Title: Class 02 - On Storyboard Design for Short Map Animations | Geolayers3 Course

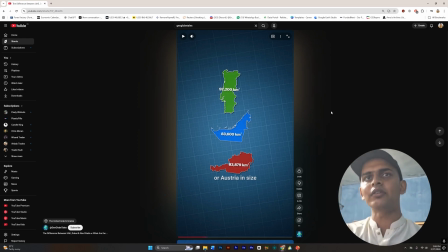494s
And I think it conveys the message in much more clearer manner, and
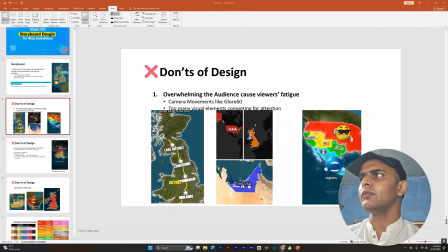501s
does not cause the viewers fatigue that we might have in you seeing this design. And he has spent a lot of effort on making these maps complex with these lines and design or this text,
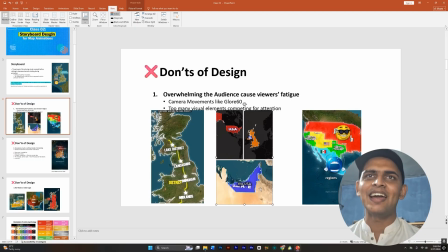516s
and then giving this shadow with this color, and I think that doesn't need to be added to this. And for this example, this is another video about how Mexico lost its territory, and this guy has just moved the camera a bit here and there and just
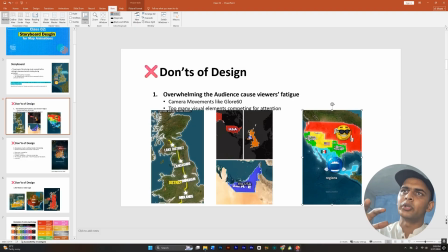536s
dumped the whole story on this single frame. First he talked about that Texas had a lot of money, UK bar, USA bought, and Mexico didn't liked it,
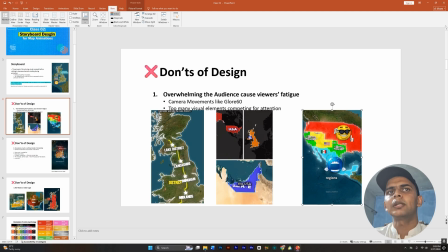550s
and just showed it with emoji and used he did a lot of stuff in the single frame, dumped all of his elements, all of his story, all of his visuals on a single frame without any transition, so that we might see in Geo Globe Tales videos.
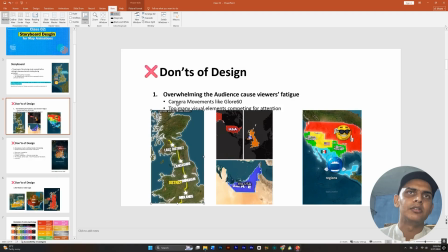569s
And similarly with this, I think it could have the text didn't need to take up so much space, first of all. Second of all, the glow, the choice of colors is, I think, more dull, monotone, and I think it could have
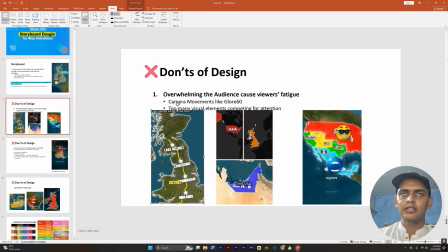589s
much better vibes if the colors were a bit different or the fonts were a bit smaller. and we don't need the stars. A decent label could have worked much better here,
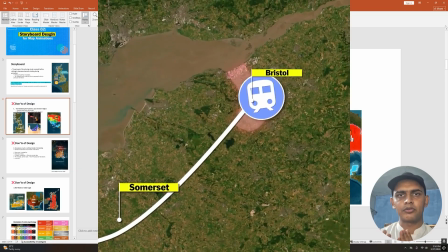603s
like you might have seen in the train video that I created recently.
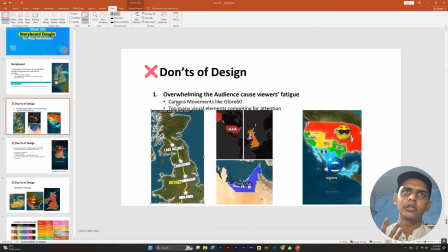609s
The glow was not needed, the outlines of the UK were not unneeded, and they are unnecessary. So these are the kind of things that you should avoid to cause the viewers fatigue.
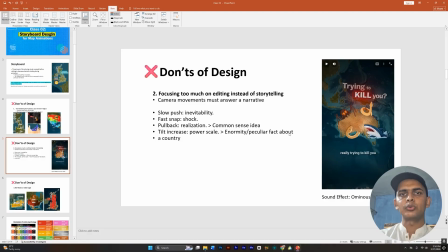620s
Let's go to the second one. So the second thing that you should not do is focusing too much on editing instead of storytelling, like the camera movements, adding a lot of camera movements here, there, here, there, here, there.
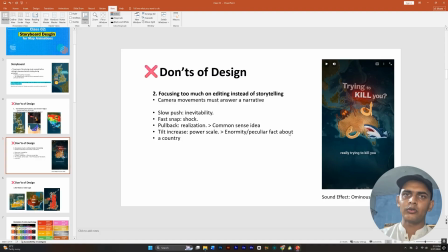636s
As I explained earlier in a video on where I shared the camera movements of Cognize, is how they just animate the zooms of the camera and maybe latitude and altitude of the camera, latitude and longitude of the camera,
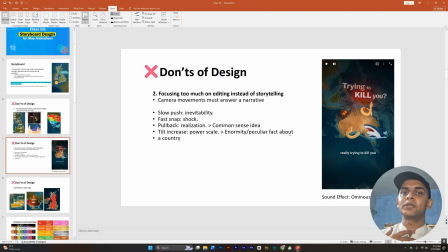654s
sorry. And for the bearing and pitch, they just add a ping pong or loop expression. If you don't understand what I mean, just check out my video on this camera movement where I share camera movements like Cognize, kind of tutorial.
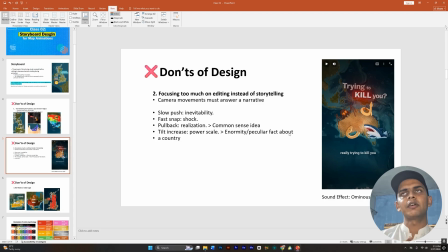671s
So here, one of the things that I discovered recently is that camera movements must answer a narrative. You should be intentional about your camera movements. There should be a reason for zoom in on a particular object.
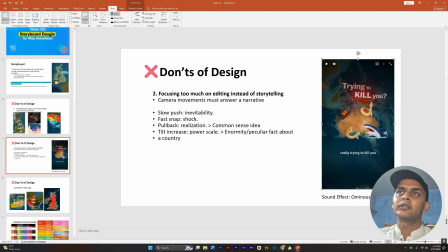686s
For example, here we see that this is a video that again I took from Geolayers, and they had this zoom in on Australia because this was video was about that the vibe was, is Australia is dangerous.
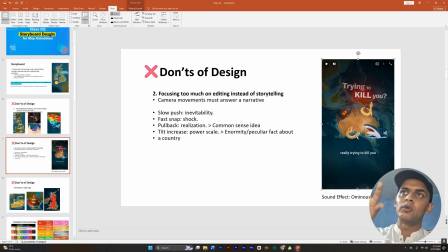703s
So this was the hook, and for the hook what the guy did was that he focused on took the Australia in center and added an ominous riser at the start for sound design, and added this
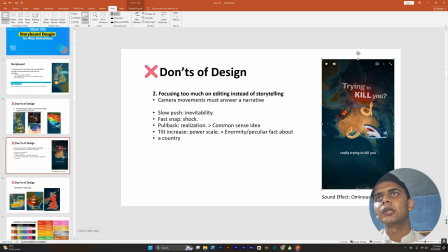720s
light black fade on it with a much mask and feather. This was basically the camera movements in. So here I have developed some reasoning using ChatGPT that the slow push into something should be showing inevitability.